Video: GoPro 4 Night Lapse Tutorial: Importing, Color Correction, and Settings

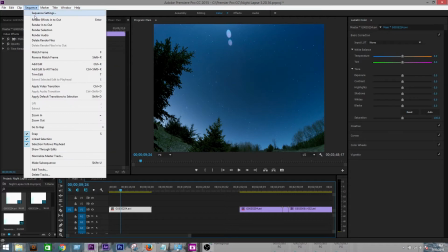[3:59]
If that doesn't work for you, you can just go up here to sequence settings, and to follow along with me,
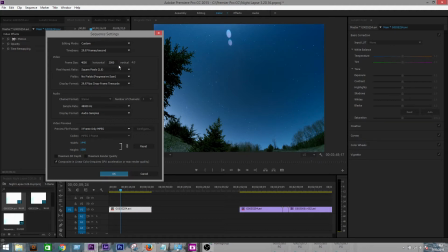[4:04]
for right now we're using a frame size of 4,000 by 3,000 and 30 frames per second. Okay, so for editing a time-lapse, most of the editing is just, actually all the editing is in the color,
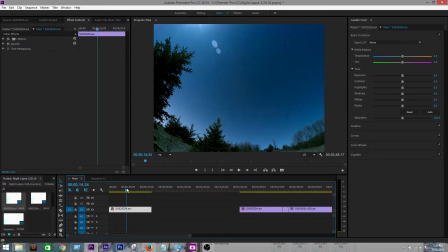[4:19]
unless you're doing multiple shots, but we're doing a single time-lapse shot, so we're just going to be working with the color right now, and we're going to keep it short and simple. This is the easiest way to make most time-lapses look pretty good.
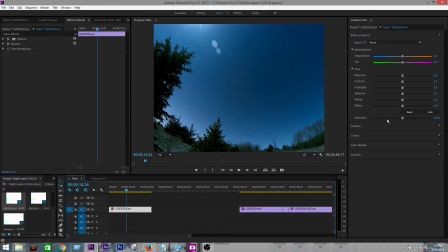[4:34]
Bring out the stars and add a nice filter to make it look cinematic or best, highest quality.
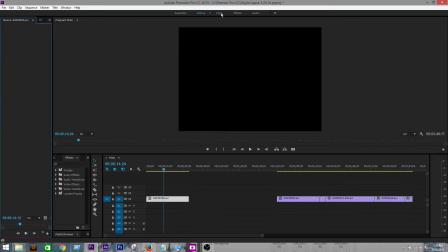[4:45]
But we're going to come up here to color. Make sure you're in color. Go over to the Lumetri color, hit the master.
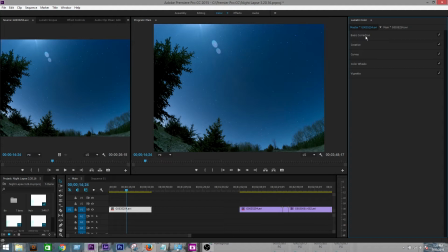[4:52]
We're going to be working with basic correction and creative. That's it. I'll touch on the other things in a more advanced video lesson, but trying to keep it short and simple, we'll keep doing this. Okay. So, for this shot here, I'm going to be...
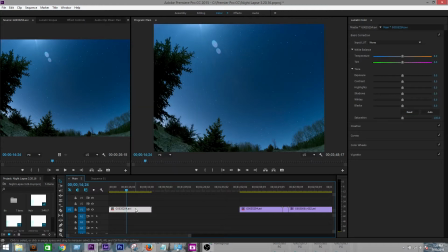[5:12]
First off, we need two shots. We need to copy and paste this clip, so Control-C, Control-V. Put the second one on top of the first one. Okay, now we have two shots. This will come into play later.
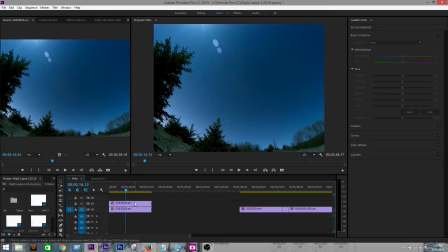[5:28]
Right now we're going to be editing the color on the top one. Leave the bottom one just the raw clip. So pick a shot, pick a time in the shot where the sky is exposed, and this is what the majority of the time-lapse looks like.
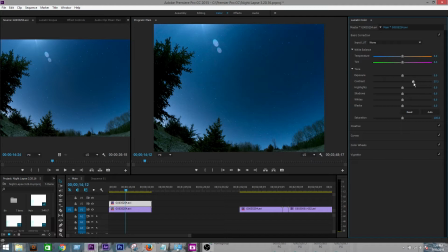[5:42]
Go over here to contrast, bring it up to in between 25 and 40, depending on your shot type. The contrast is consistent. We don't need to change that or play with that any longer.
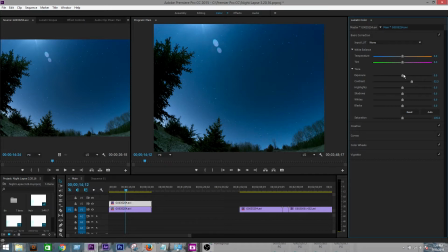[5:55]
Just find a good spot that you like, and you might have to come back to this after editing all the other effects and find a perfect spot for your clip. Highlights. So highlights and whites are going to be for bringing out more stars.
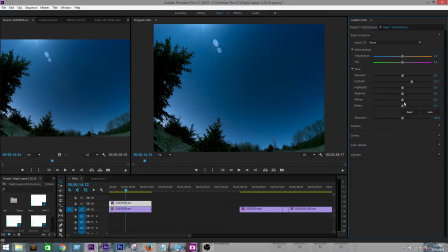[6:10]
Only problem is they also bring out, they make the sun or the moon and the horizon really bright and overpowering. So we're going to have to deal with that. You got to be careful about that. I bring my highlights up to...
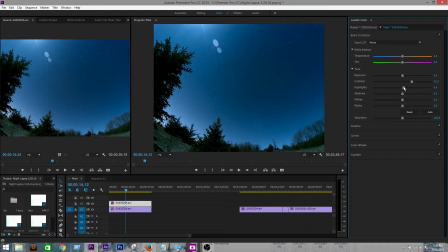[6:26]
high teens. Yeah, I'd say under 40. It's all up to you on your time lapse. My whites, yep, I like that, 25.
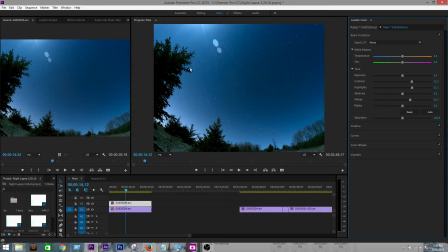[6:41]
Okay, then shadows and blacks are what we're gonna use to balance out some of this overexposure and super bright light. So bring down the shadows to somewhere that looks good and looks natural.
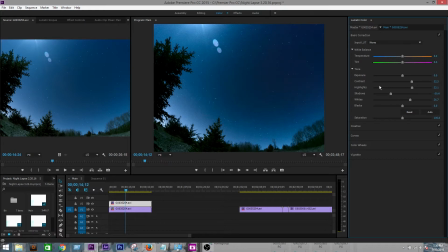[6:56]
It's gonna add depth to the picture and some more contrasting colors, and it also really brings out the stars.
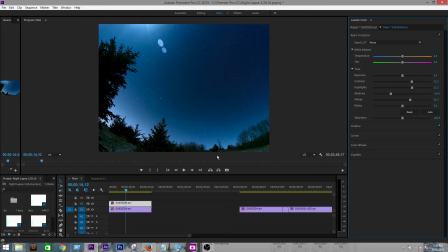[7:02]
I don't know if you can see this, but the shot we have right now has many more stars than the shot we started with. Continuing on with the shadows, I'm gonna perfect that.
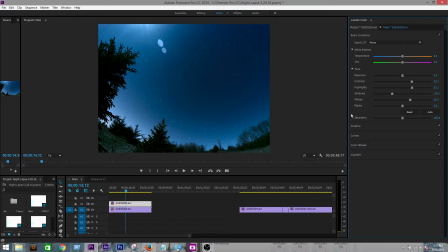[7:18]
Yeah, so negative 35 is looking pretty good for this individual lapse. I've gone as high as negative 45, and sometimes you don't need it. Blacks, let's see. Where does this look good?
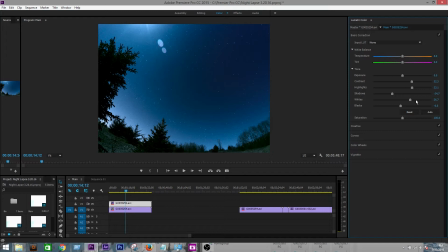[7:34]
Yeah, my blacks, I really don't need a touch for this time lapse. I'm just going to put them at a negative, negative 5. Looks okay. Okay. So then go down to your saturation. This is how much color is going to be brought out in the time lapse.
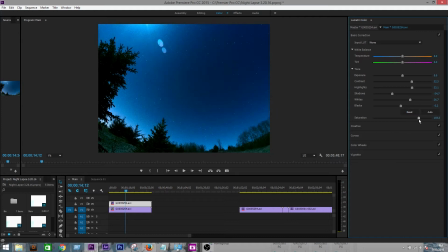[7:54]
You can adjust it to where you see fit. I like to add a little bit more color and blues, so I'm going to bring it up to 110. Yeah, that's all you need to work with there.
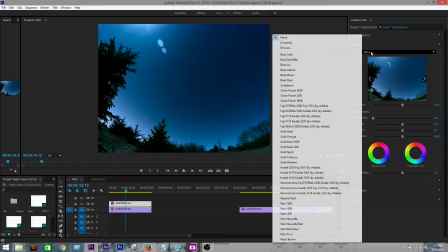[8:08]
Then go over to your creative look. I use sign space, and that's what I would recommend.
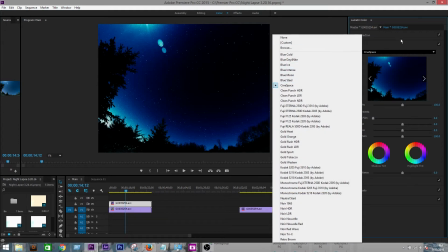[8:16]
Other than that, you could probably use blue steel or find another one that fits your purposes.
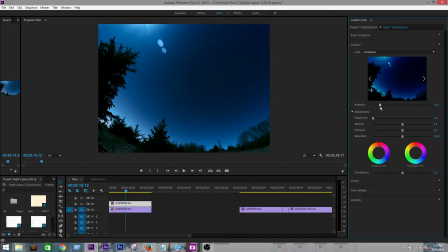[8:23]
Intensity. Intensity should definitely be kept under 50. I like to bring it all the way down to 0 and then move it up slowly to find the spot that I like it the most. Should be right here, 23.
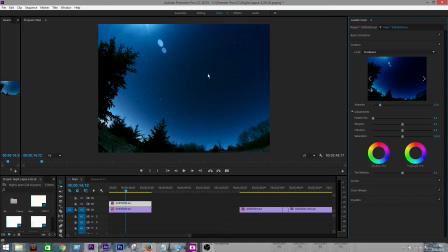[8:42]
If you're noticing that it's getting a little bit overly black and contrasted in like one area, such as this in the top right corner, that's because of your blacks and shadows. So you can go adjust that accordingly. Yeah, I just brought my blacks up to
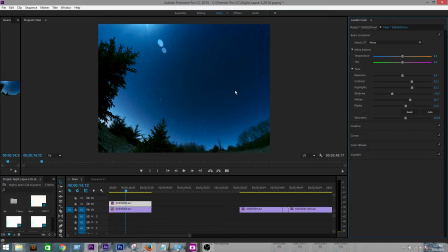[9:01]
positive 11 actually, and it got rid of some of that stark contrast in color. So now that's looking pretty good. I like how I can see the green in the trees and all the lights and different elements and depth in the picture now.
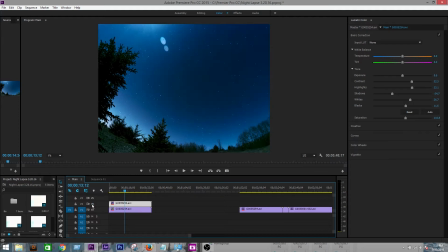[9:18]
To compare to what the original clip was, you can just toggle the eye down here, and you can see the major differences changes we made with the color. So you can play with this to make it look exactly how you want it, but that I'm gonna keep it like that for now.
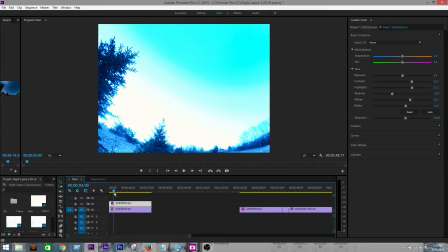[9:38]
Last step of doing the color is going through the entire lapse and seeing if the color ever,
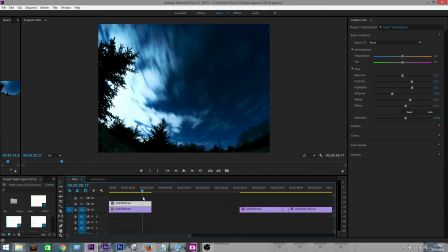[9:46]
if the color effects become too overpowering or too much. So right here, in this section of the time lapse, you can notice the clouds are really bright and lit up, and it's kind of an eyesore and overpowering to
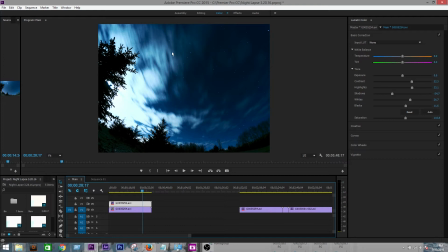[10:05]
the back image of the stars. And also it got really, really dark back here, and it's just not looking good.
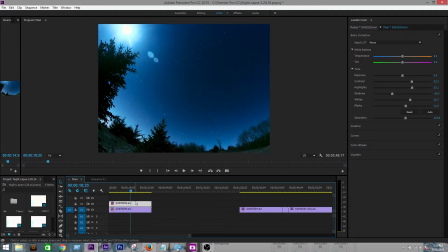[10:11]
Everything is kind of silhouetted, so we're going to need to change this, but not change the beginning of the effects, if that makes sense. We want it stable. So I like the effects. I like the color correction all the way up until right about here.
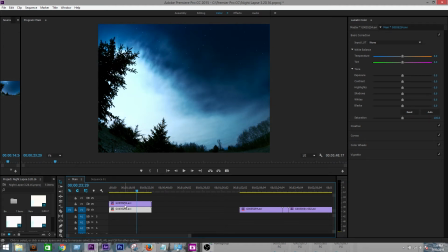[10:30]
This is where a lot of clouds start moving in, so we're going to need to change the color correction right about here.
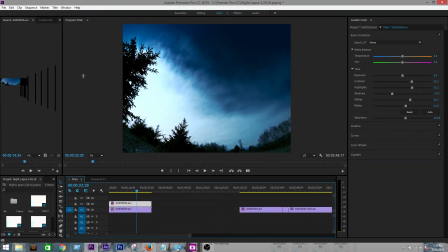[10:38]
So all you're going to do is click on the top clip, the clip, go over to Effects Control,
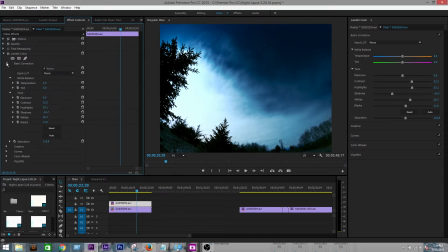[10:45]
Lumetri Color, and then drop down to Basic Correction, as well as the Creative, and then go down to Highlights and do a toggle animation or set a keyframe for
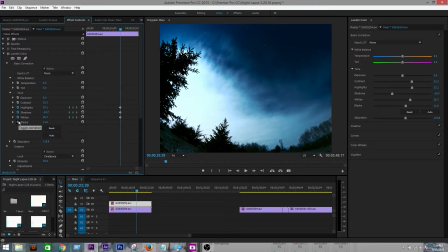[11:01]
highlights, shadows, whites, blacks, and intensity.
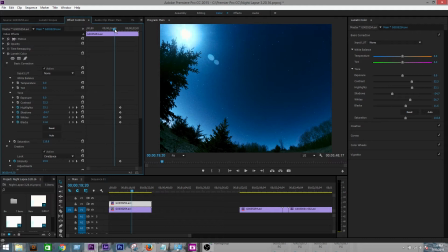[11:08]
Okay. So this is a spot I'm starting to not like. So this is actually where it needs to be changed. Yeah, so I actually move the keyframes
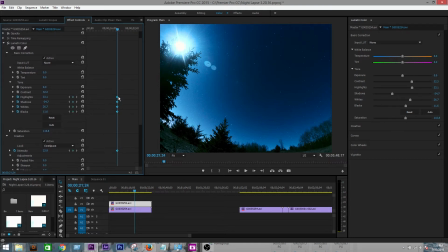[11:23]
to the last spot that the image looked good for your time lapse. And then move your cursor to wherever the color starts changing and you need to change the color correction.
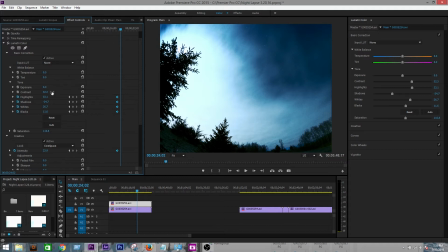[11:38]
So right about here, the color correction needs some serious updating. All you have to do, you don't have to set any more keyframes, you can just adjust it right here in the effects controls. Since there's so much more white now, I'm going to drop my highlights down so those clouds aren't lit up.
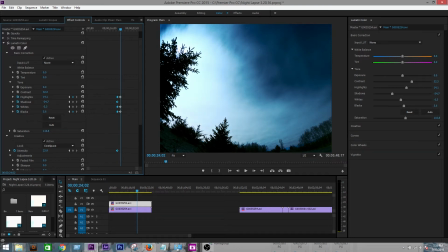[11:58]
And I'm going to drop my whites down. Yep, that's looking better. Okay, then bring my shadows up. So I'm using less effects now. Also, the intensity might be a little bit much with that much cloud in it. It is.